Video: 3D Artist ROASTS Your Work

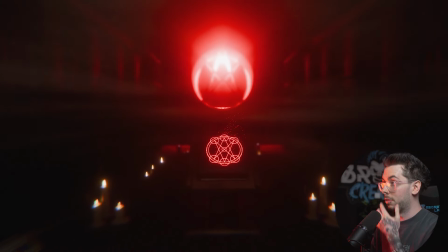(7:55)
You've got God rays or fog going on that really emphasizes that light being shown through, shining through. Who knows? The camera movement isn't just panning back, but it's creating like a wide lens by changing the focal length,
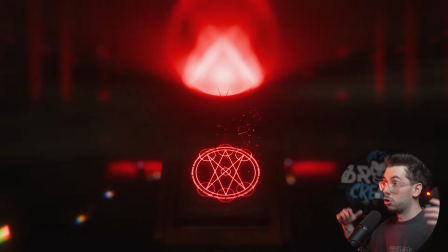(8:08)
which just kind of brings more of the scene in to show a lot more of the effort that's been put into the environment and stuff.
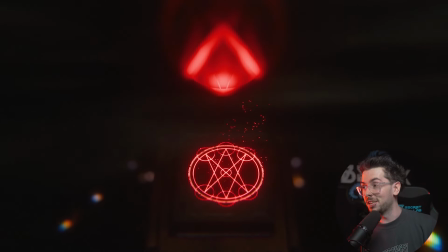(8:14)
It looks like it's maybe opening up a portal or something, which is cool. Leaves a lot to the imagination. It doesn't necessarily just throw it all in your face, but it lets you kind of create the story for yourself. And the sound effects are really cool as well. So thank you for your submission, man. This is awesome. Next up, we have Asan, who's done a another image submission for this one.
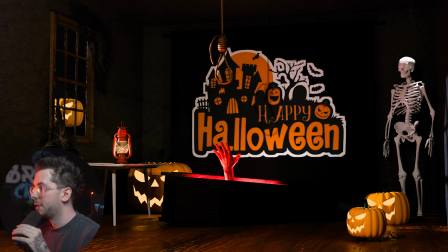(8:33)
Oh, this is cool. I like that there's a sign in the background, a noose there. The only thing I feel like it's missing is perhaps a little bit of bloodstains on the floor or something. It's definitely Halloween themed. The lighting does feel a little bit inconsistent though.
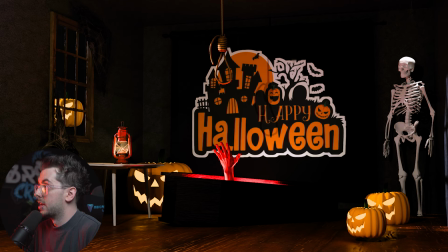(8:48)
There's a light that's shining onto this skeleton here. there's a light that's kind of shining through only a little bit onto the noose up here and I guess I can see some light coming over from the top left direction but maybe it would have made more sense if there was light coming through
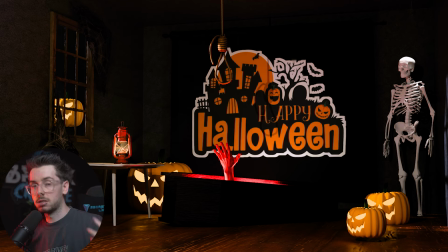(9:03)
this window once again a problem with the pumpkins is that there is light inside them but not enough emissive glow from them not there's a little bit of an effect on the environment around it but it just feels like it could be intensified just a little bit more and the hand reaching out
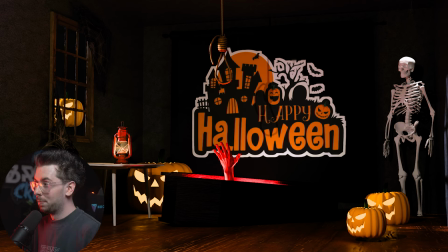(9:18)
from the coffin I I assume. There's some nice glow going on around the hand, a nice red tint to it. But once again, maybe if there was like some fog in the scene or a little bit more glow, just to emphasize the lighting that's going on.
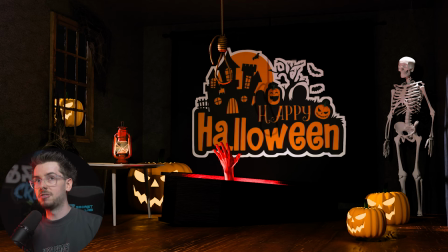(9:33)
I feel like it's kind of easy to just chuck glows on things and call it a day, but you have to remember that that is a light source of some kind and it's going to affect the things around it. Next up, we have McCrellin with a eight second submission. This is a very nice scene.
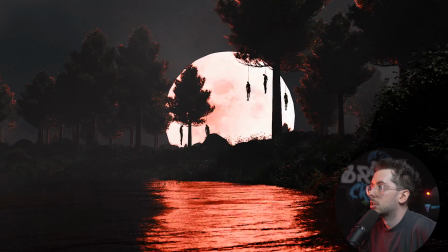oh wow okay cool i feel like i just have to kind of take that in for a second that that's a really cool scene scale of the moon is epic because it's casting light onto the environment around it
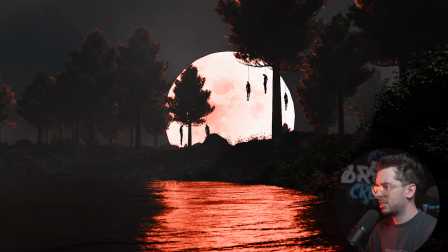(10:06)
um the red tint is pretty sick i do feel like it would have been
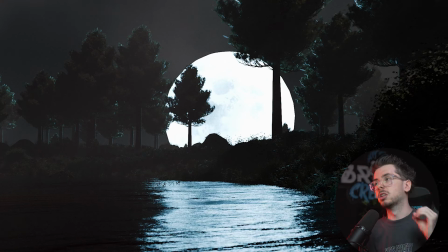(10:11)
cool to have even just the littlest bit of panning towards that moon movement within the water even if it's all super subtle this is an
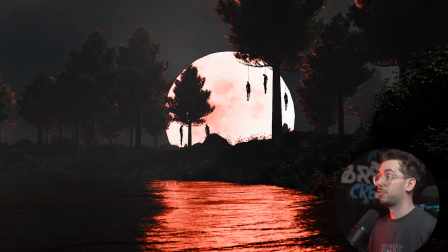(10:20)
awesome scene like you can't take away from the fact that the lighting is perfect it matches the
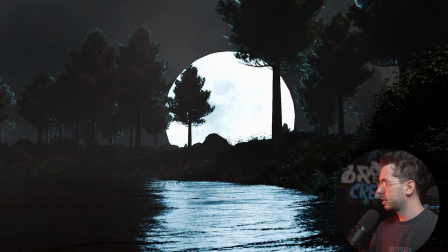(10:25)
theme perfectly it's creepy there's you know there's people hanging from trees which is very scary stuff the texturing of the trees and stuff is sick um
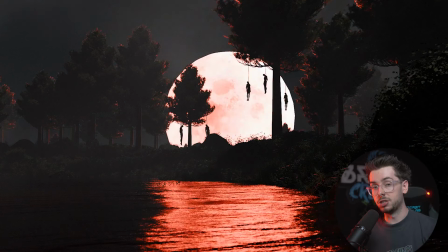(10:35)
you know you can't see the characters but they're very silhouetted which is perfect because there's so much light coming from behind them. And yeah, look, I can't pick this apart too much. I just feel like this would have been nice to have a little bit of movement. This is a great scene. Awesome job. Next up, we have Sadiok. I think those names are really tripping me up.
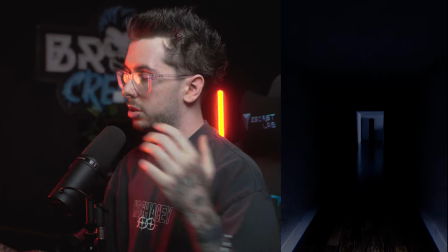(10:54)
And we have a vertical submission here. Let's take a look.
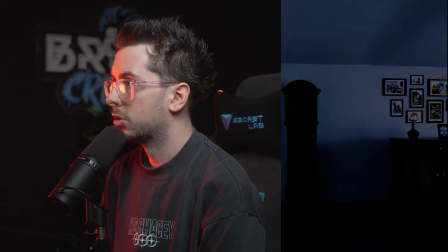(10:59)
Darken hallway leading towards a, not the clock, but the room. He's looking back.
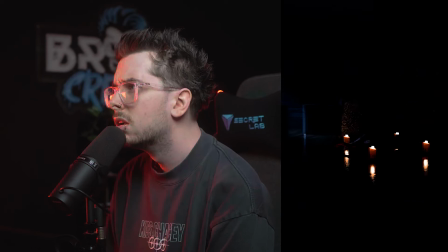(11:08)
okay oh that just got very dark very noisy dark scene is that water okay lots of flickering on that water the storyline behind it is very dark it
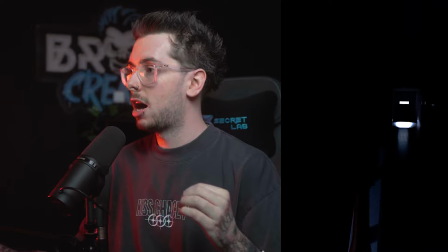(11:27)
definitely fits in within that theme i think it almost gets a little bit too dark like when you're crossing into the other room here it almost fades completely to black that noise there I assume is meant to be like fighting noise in your scenes can be really difficult especially within a theme like this so I'm trying to be a little bit more forgiving and understanding but it does take away from the render a little bit and that hand coming through there's light
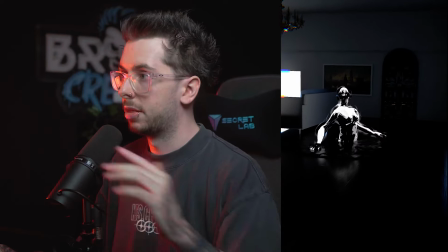(11:52)
onto those hands but the floor is completely black still so it just looks
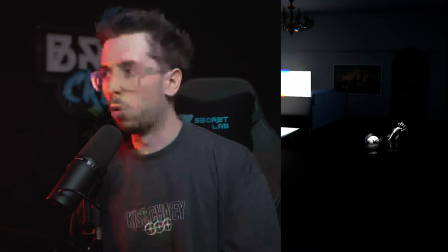(11:58)
there's too much contrast you know the I can't tell if it's water or blood but there is just a little bit too much flickering and movement. Next up, we have Araya. These names are going to kill me.
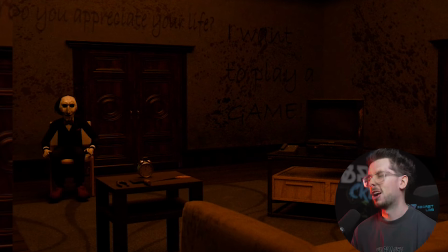(12:11)
Oh, it's a jigsaw one. I love jigsaw. What a good horror series.
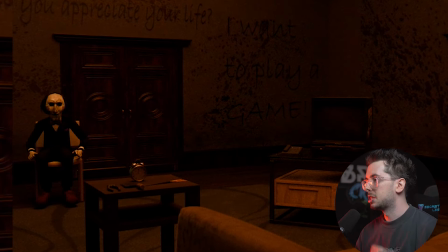(12:18)
Okay, a very slow pan in. Oh, that was it. I think given that you've taken the time to render this out as an animation, if you're already going to put that effort in rather than submitting like just a still image or something i feel like we could have had a little bit more going on you know maybe even towards the end if he jumps out towards the camera or something like that just to feel like this has a little bit more of a storyline to it than just we're in
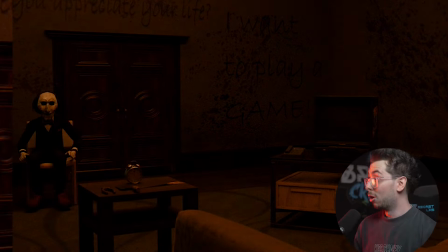(12:47)
a room with jigsaw we have some scary lighting going on or even if you have like the the telephone ringing or the the tv has
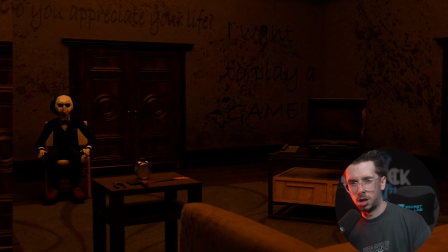(12:55)
some static that comes up just something that feels like it gives the animation a little bit more life. Next up, we have Aditya Sharma or Aditya Raj. I'm not sure what you prefer to go by, but let's, let's open this one up. Okay.
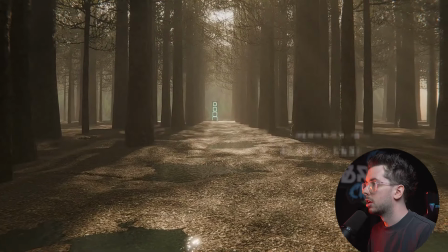(13:09)
It's very fast pace. What happened to the frame right there? That was definitely done in post.
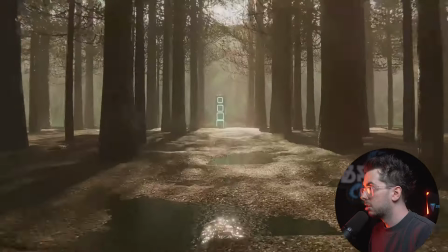(13:18)
Very foggy scene. The texture is cool. Lots of trees going on.
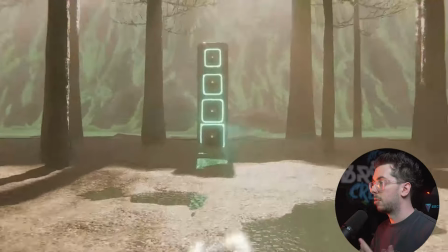(13:23)
I like the emission that's coming towards the camera and reflecting off it. Whoa.
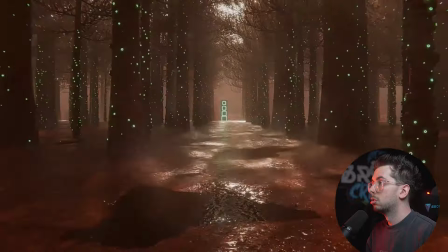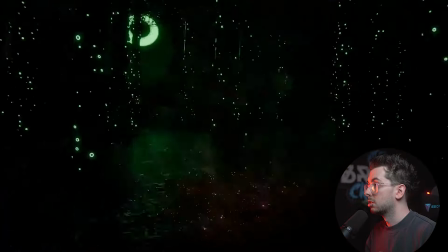(13:35)
Wow. Everything just switched up like crazy. Suddenly went to night time. Whoa.
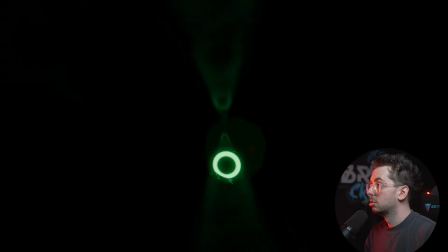(13:42)
Okay. Is that an eyeball? Oh, it's still going. Does that loop? No, it doesn't loop.
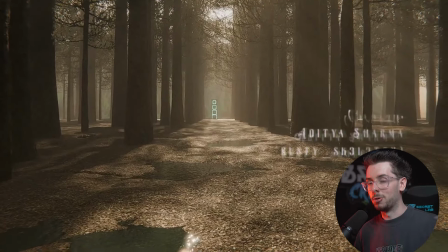(13:52)
That, if you were going to cut to the end there and kind of return back to how it was, it would have been cool if you made that a loop.
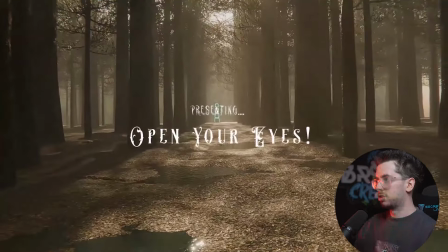(13:58)
Picking apart something would be when it kind of just stops here to present the title for it.